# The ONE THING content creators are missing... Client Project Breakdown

As far as technical things go, we shot everything on the Blackmagic Pocket Cinema Camera 6Ks.
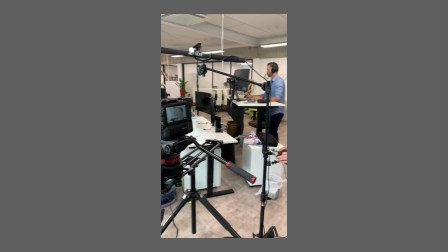For our A cam, we used a 24mm lens, and for the B cam, we had an 85mm lens.
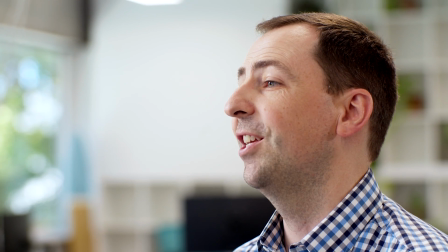The B cam also sat on a Rhino slider just to get a little bit more dynamic movement and spice up the interview a little bit.
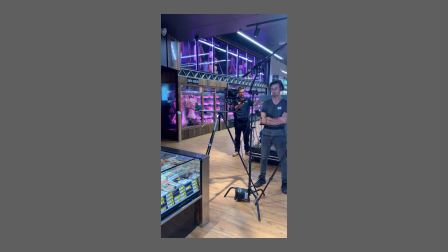Audio was boomed on a Rode NT-G5 that was plugged into a Zoom H5 that my
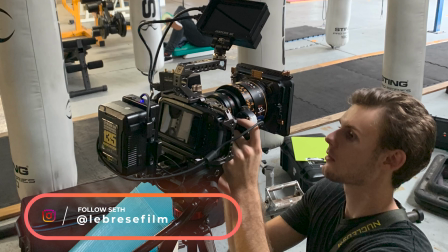first AC slash soundy slash gaffer slash just all-round legend Seth monitored. For lighting, we used the basic 2-point setup. We used an Aperture 300D Mark II as our key light, and then we also used an Aperture 120D for our hair light.
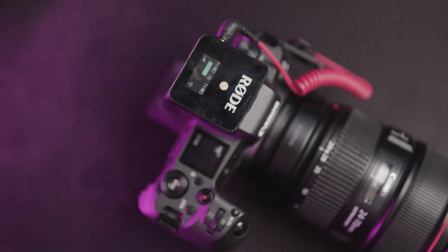All the photography was shot on a Canon EOS R with a 24-70mm lens, and we just used our aperture lights to shape the light for the photography aspect. Production day rolled around and everything went super smooth. It was probably one of the smoothest productions that I've been a part of.
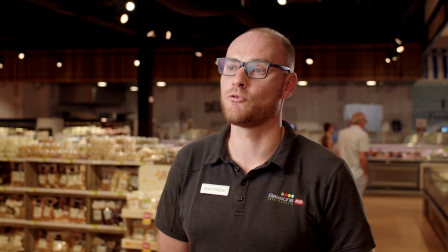The talents gave great testimonials and the KAE team really turned it on for us with their staff photos.
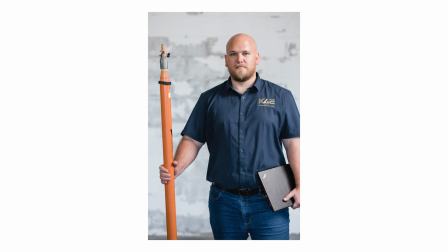We got a little creative and told them to pick their favorite thing to do or to strike their favorite pose, which we thought would add great connection to their clientele.
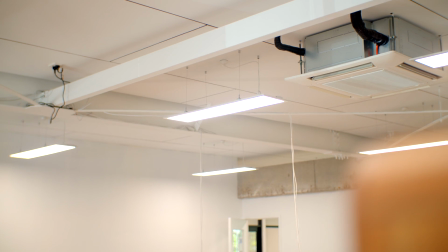To add a little more flavor to the testimonials, we filmed a variety of B-roll after the interviews were conducted.
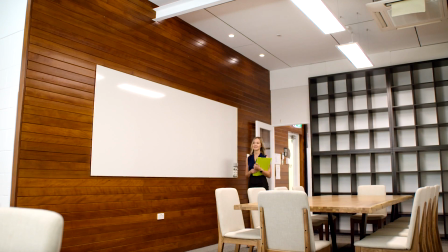This was simply to add to the storyline and pull it all together for the final film. Then post-production began.
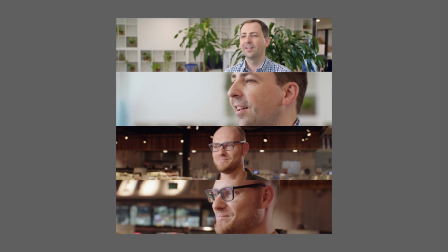Pro tip for all filmmakers, that same night we wrapped up production, we edited up a bunch of screen grabs from the testimonials and sent them straight to our client. They were super stoked to see something so quickly and something that just looked amazing. It's a great way to really wow your client. So the editing for this project really wasn't too complex.
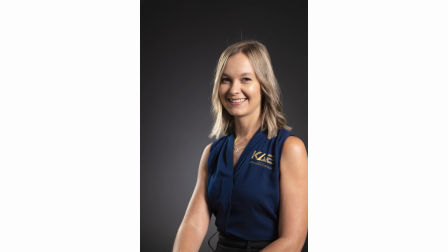We used DaVinci Resolve. If anything, the photos took the most amount of time to edit as we had to do a little bit of photoshopping and also a little bit of retouching.
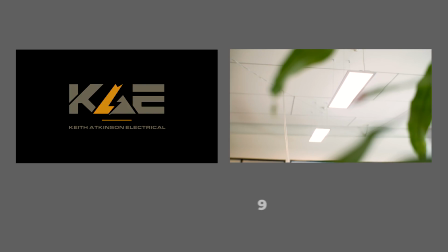But as far as the deliverables go, we created the following. We had a 90-second final film for their website for both interviews.
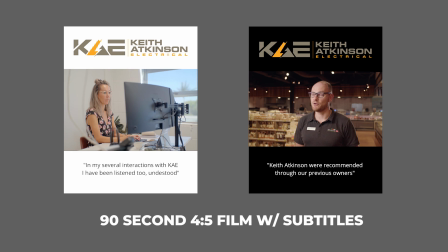We had a 90-second film in a 4:5 aspect ratio with subtitles,
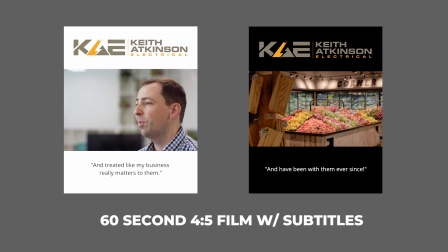and we also had a 60-second cut in a 4:5 aspect ratio for social media with subtitles. When servicing any of our clients, our goal is simply to help them achieve their goal, and that is why we create a variety of digital assets so that the content can be repurposed in a number of different ways.
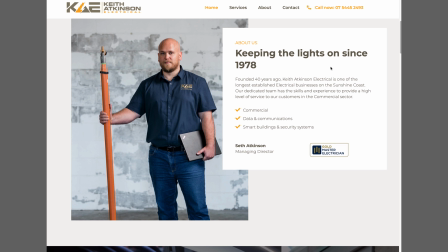In conclusion, these digital assets have proved to be a valuable piece of content for
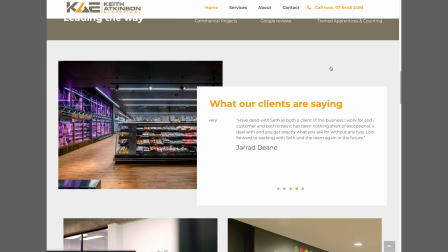KAE and has greatly helped them establish high credibility in the electrical field.
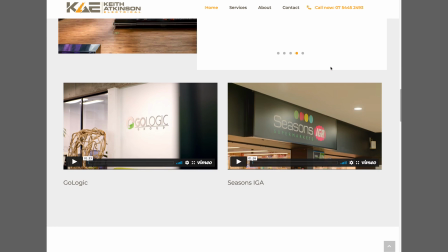As this is an ongoing project, we are yet to determine the true results as to what this has done in terms of marketing and sales,
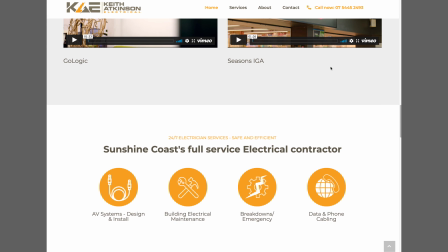but we will definitely keep you posted in future videos. But if there is anything that you can take away from this video, it would simply be to establish a strong why with your content creation. You simply cannot succeed without it, but with it, you seriously can change the world. So thanks for watching. Comment down below any of your questions and we will get back to them ASAP. Thank you for sticking around this long. Have a good one.